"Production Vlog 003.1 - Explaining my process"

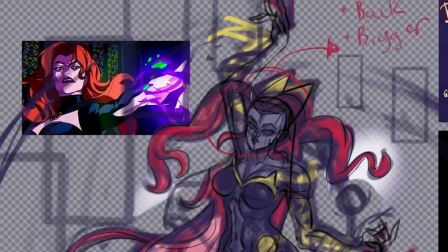251s
I have not transferred that to my Photoshop file. I'm still holding out that I'm going to animate this, or if nothing else, I'm going to be creating the final product in Harmony.
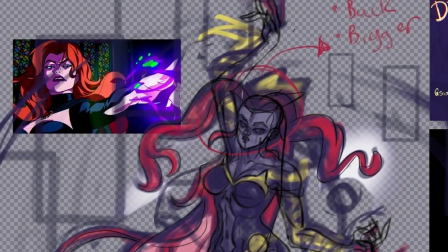260s
And what I'm doing here in Photoshop is something that I feel is missing in Harmony.
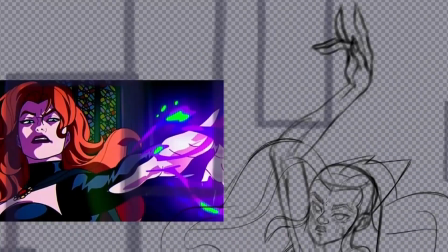264s
I think this is still ultimately the pipeline for designers, that we use
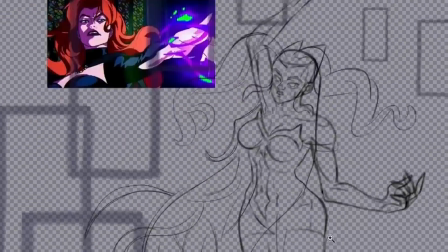268s
Photoshop to do color theory and design and backgrounds for animated production,
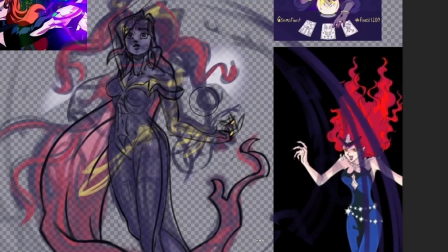274s
because there are aspects of Photoshop and other painterly styled programs where you can get an adjustment layer,
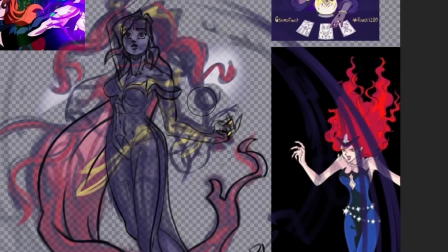281s
you can get filters to quickly try something. What if it was darker? What if it was lighter? What if these shadows?
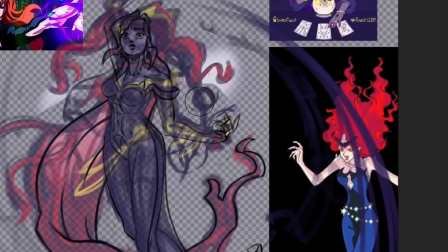287s
What if this color adjustment? What if this blending style, etc.? Harmony does have some of those abilities,
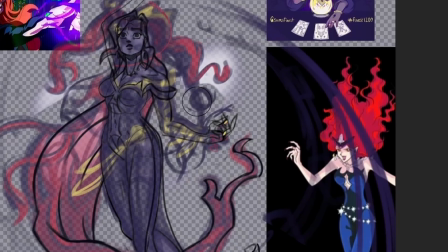294s
but I feel like they're a bit effortful to implement in the node view, because the idea is not so much let's try something for the sake of color exploration,
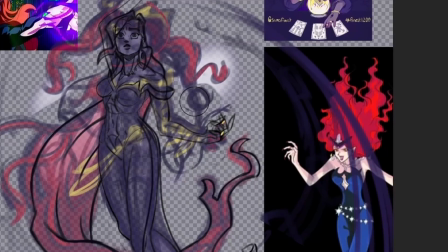303s
and instead let's have a very rendered final comp for the sake of a whole scene,
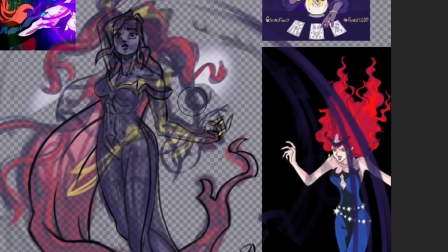308s
potentially hundreds, thousands of individual images, having a uniform composite of color theory.
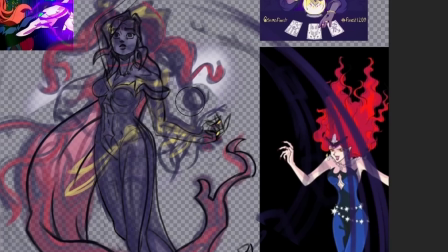315s
Here, I'm just trying on a color to see, do I like this color or that color? Do I want this level of tonality or that level of tonality?
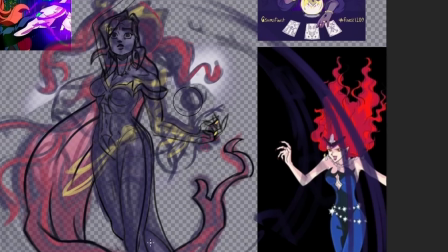322s
I did utilize the reference image for its initial flat colors and images, but I think what I'm finding is that I want some really strong contrasts
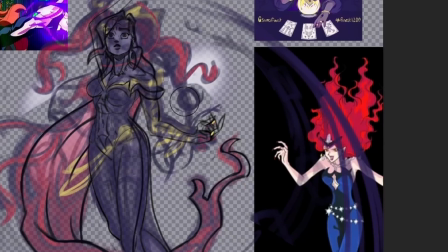332s
to focus on her eyes and what is essentially her
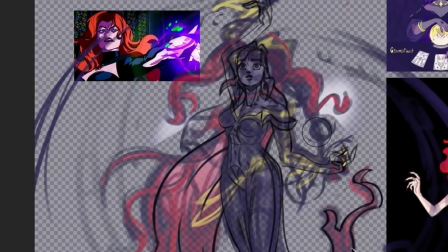337s
prophesizing. If that orb is personifying her prophecy, I want that to be a focus because that is the focus of this image.
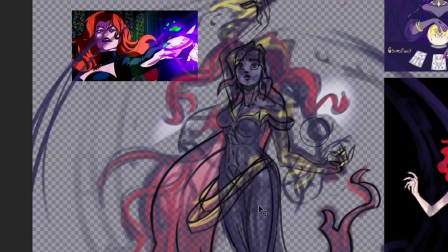346s
Her eyes imply that she is the one kind of conjuring or seeing this.
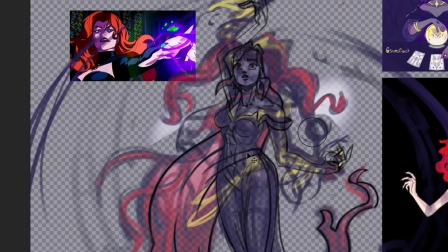350s
I'm getting a harmonious blue that I'm using as a gel to some amount of transparency to give it a harmonious feel,
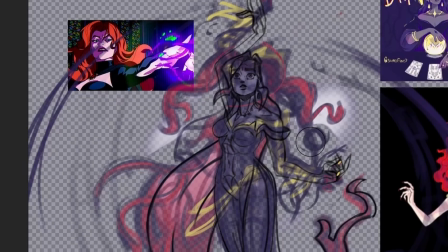358s
and then erasing where I want more focus, that being the ball in her eyes.
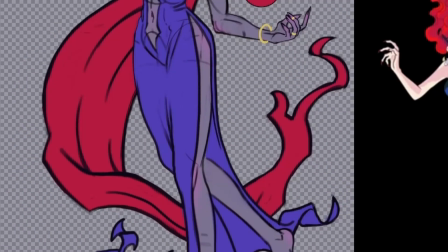362s
And as secondary interest, the gold highlights of her jewelry, nails, and tattoos.
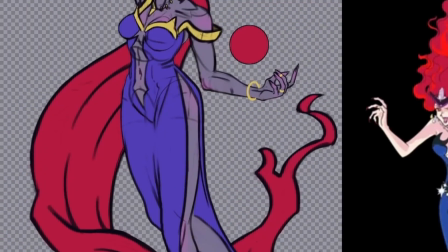368s
They create a nice contrast with their yellows to all the blue,
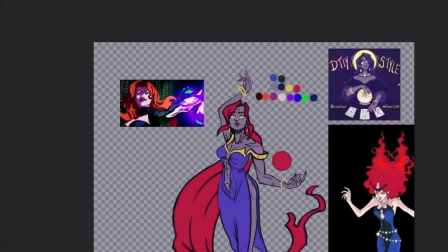371s
and painting in the light source that is that ball to create an atmospheric effect.
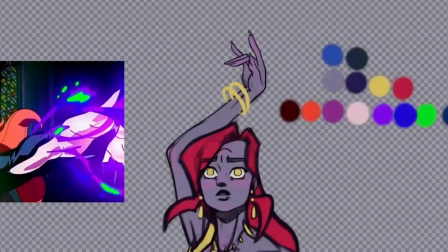377s
But this is all color exploration for what would be her flats or her rendering quality that I'll then be putting into Toon Boom Harmony.
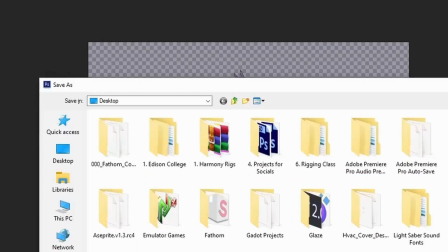386s
In a professional semi-rigged state, if I want to animate the light source, I can animate the light source because that's going to be its own layer.
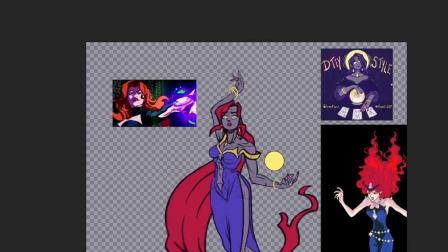394s
I can animate her face and her head because that's going to be its own element. This is just a color planning stage,
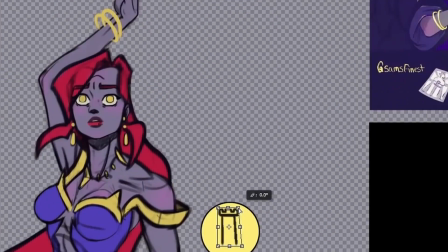398s
and then I'll be doing much more coherent things in Toon Boom Harmony.
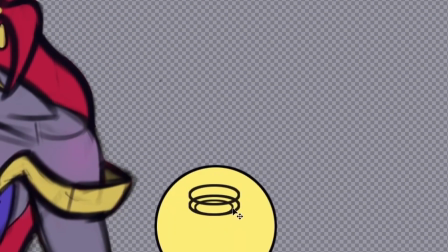405s
But yeah, this turned out to be a much more contrasted color scheme to what it originally was,
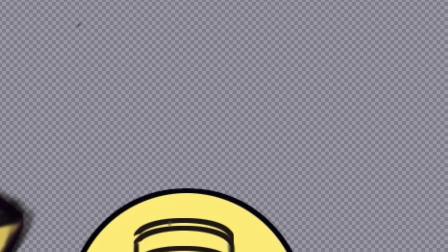410s
which was a much lighter, less contrasted color palette.
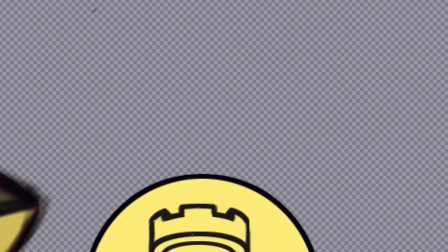414s
I tried on many different kinds of eyes because I have a rigged character for Toon Boom Harmony that I've been making to teach myself how to rig.
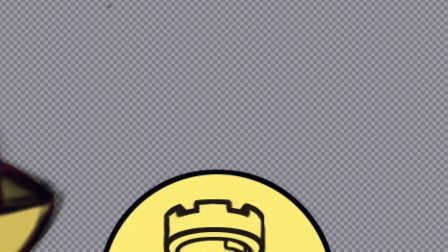423s
I know how to rig now because I made it so difficult that I probably know how to get out of most broken situations and complicated
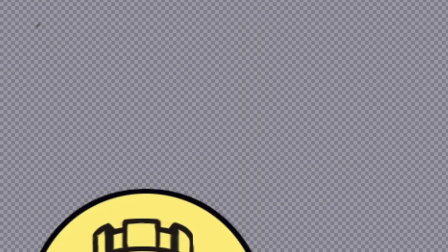432s
rigged scenarios. I'm very competent in rigging now. As a result, I had very detailed eyes for a rigged character, and I was wondering if I wanted to do something like that here.
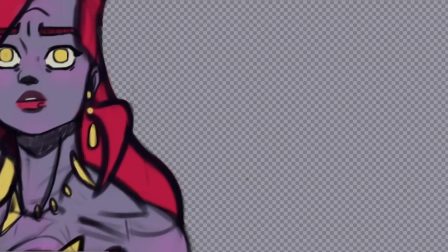440s
You can see me really rendering things, which is just an aspect of I like things when they're pretty. Not that I needed it here at all, because this is just for color exploration.
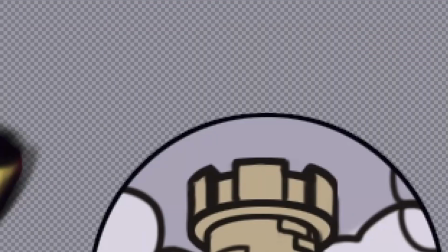448s
I didn't need things to be rendered, but doing color explorations in this way, especially with detail work,
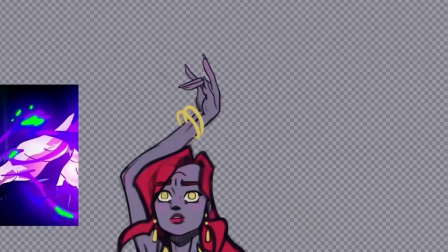453s
where you might want colored line, and that colored line is going to affect your color theory.
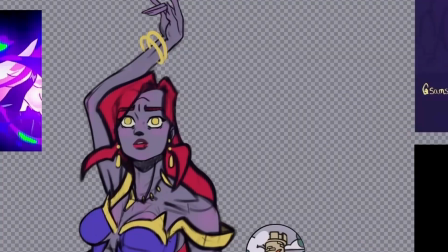459s
If you have a colored line, that makes the colors function differently.
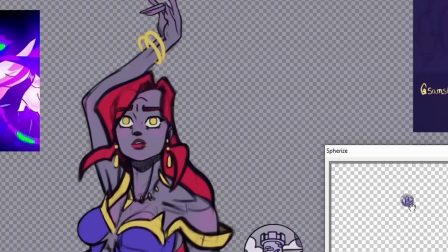465s
If you have black line, that's going to make the colors function differently because color theory is just about when colors touch.
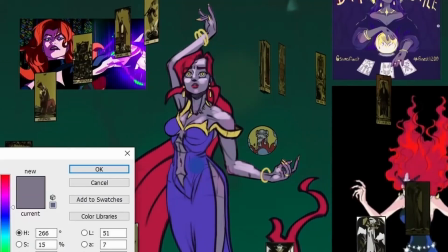470s
The detail work is important here because do I want that to be an orange line? Do I want it to be
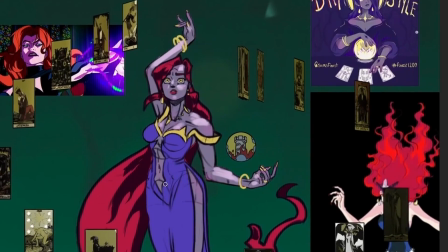476s
lineless so that the pupil color goes and interacts directly with the eyeball color or the iris color?
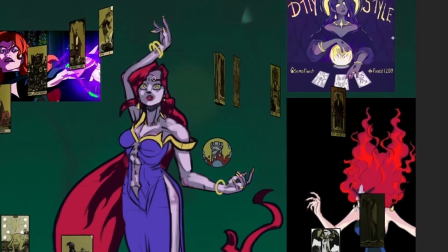481s
Is the skin tone going to be directly interacting with the hair color or the background?
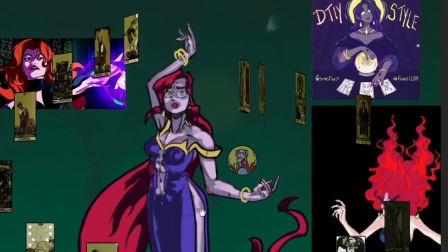486s
That sort of thing is where the detail is needed. Looking at it, I just really a two-tone or a two light source piece.
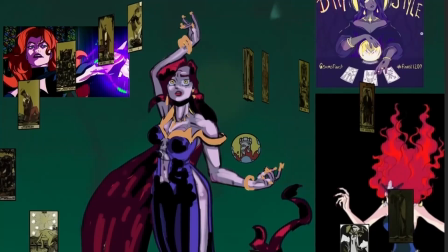494s
I think it creates a nice three-dimensionality where normally you would have the shadow go all the way to the end.